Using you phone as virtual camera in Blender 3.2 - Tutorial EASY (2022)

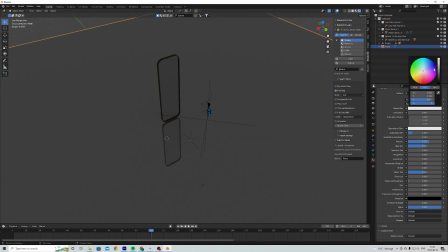[16:40]
And we're also gonna take the base color and bring the
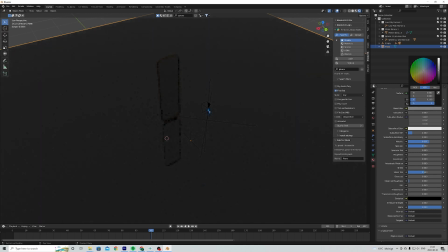[16:46]
exposure down to make it a bit more dark and moody.
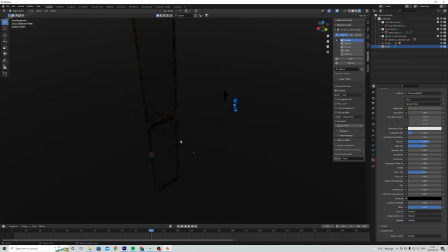[16:51]
Maybe just a bit more. There we go. Now, if we were to look at the reflections here, we can see that we get really good and realistic reflections,
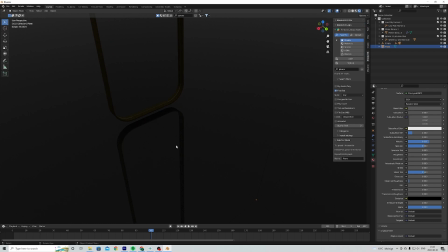[17:05]
but actually not, because realism actually almost all the time lies in the details. And with details, I mean that if there is a floor here that maybe has been used before,
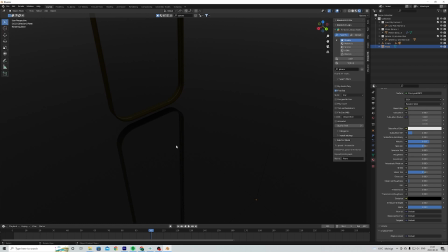[17:22]
there's always some imperfections in that floor that distorts the reflection in some way. So just to make it more realistic, we're gonna add some imperfections by using some smudge textures.
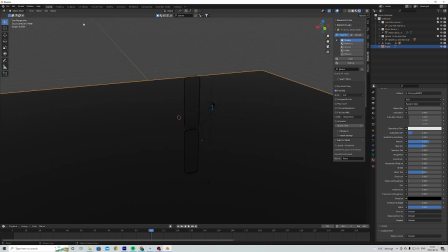[17:39]
With the plane selected, we wanna go into this shading tab,
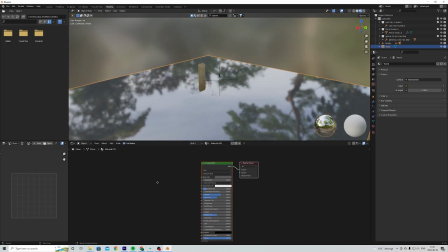[17:44]
and we wanna add in an image texture. So by pressing Shift A and press search, we can search for image texture. And we're gonna press open and select our texture.
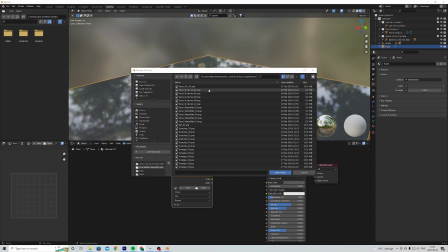[18:03]
So I have actually downloaded a surface imperfection pack. I do not remember who it was from. If some of you know, please leave a comment so that I can credit the guys that actually did these textures.
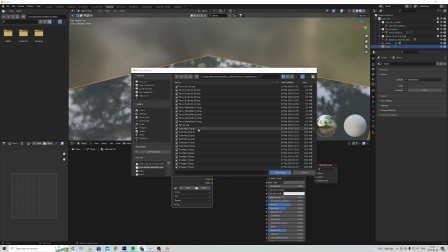[18:19]
But if you want some textures of your own, just Google surface imperfection textures free, and there's a bunch of free textures that you can use and download. So the one I want to use is called Smudges, and we're just gonna pick one of these.
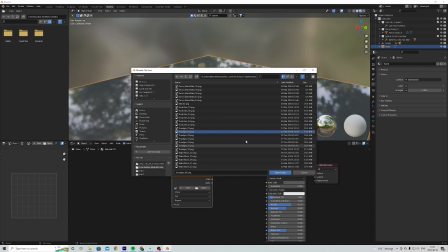[18:38]
Any of them should be fine.
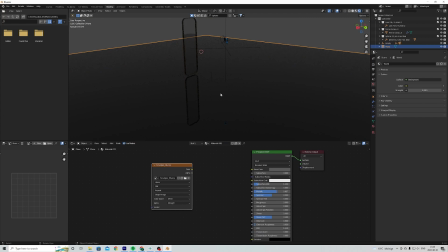[18:42]
And now if we go into render view and we were to connect the color to the roughness, we can see that we get these smudges here, which is quite cool.
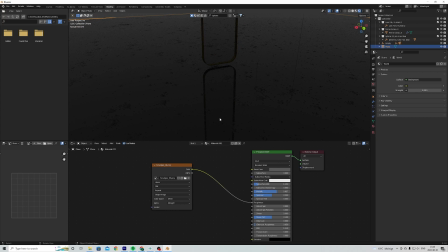[18:58]
But I think these are quite overboard. We need to tone it down just a bit to make it, you know, a more realistic. So first of all, what we can do is we can press Control T with the smudges node selected,
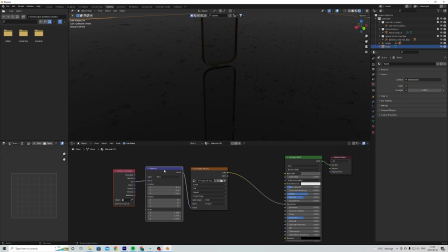[19:13]
and that gives us a mapping and texture coordinate node. So with this, we can use the scale and just scale this up or down if we want bigger or smaller smudges.
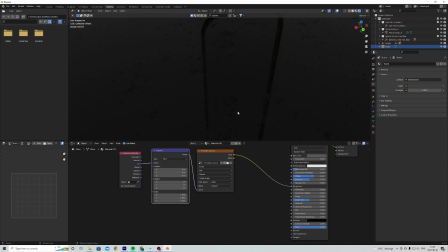[19:28]
So for this situation, I think that is pretty fine, maybe a bit smaller, like that. And then I just want to tone down the smudges just a little bit by adding
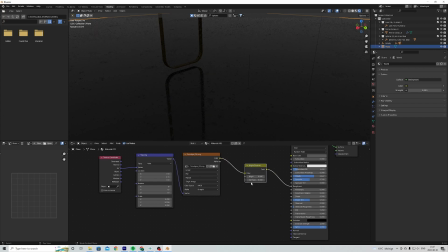[19:48]
a brightness and contrast node. So we're going to place this here and just bring down the brightness just a bit.
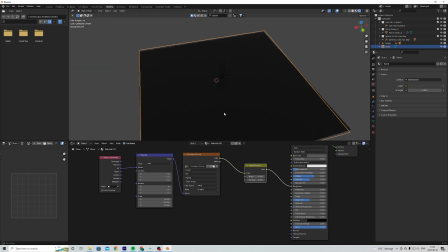[19:56]
Okay, so I think that's fine. We can adjust this later if needed.
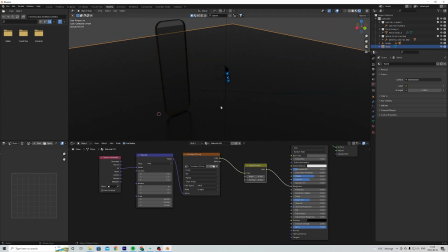[20:00]
What we're gonna do in next step is we're gonna bring in some light to actually illuminate our scene. And first of all, this scene is still too bright
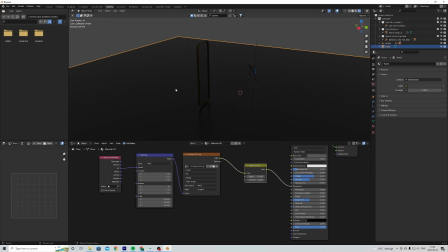[20:12]
to actually get the moody feeling that we want. So what we want to do is we want to go into the world tab, and we're just gonna
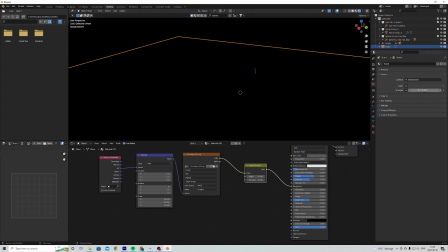[20:23]
turn down the strength on here to absolute zero.
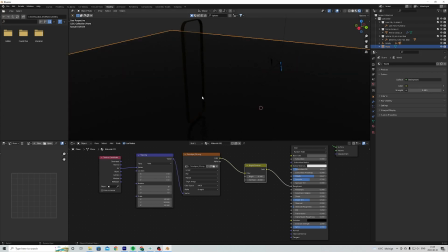[20:27]
Now when we want to add in the lights and all that kind of stuff, we can leave this on like 0.5 or something just to see what we're doing, but we need to change that to zero later to get the feel that we want.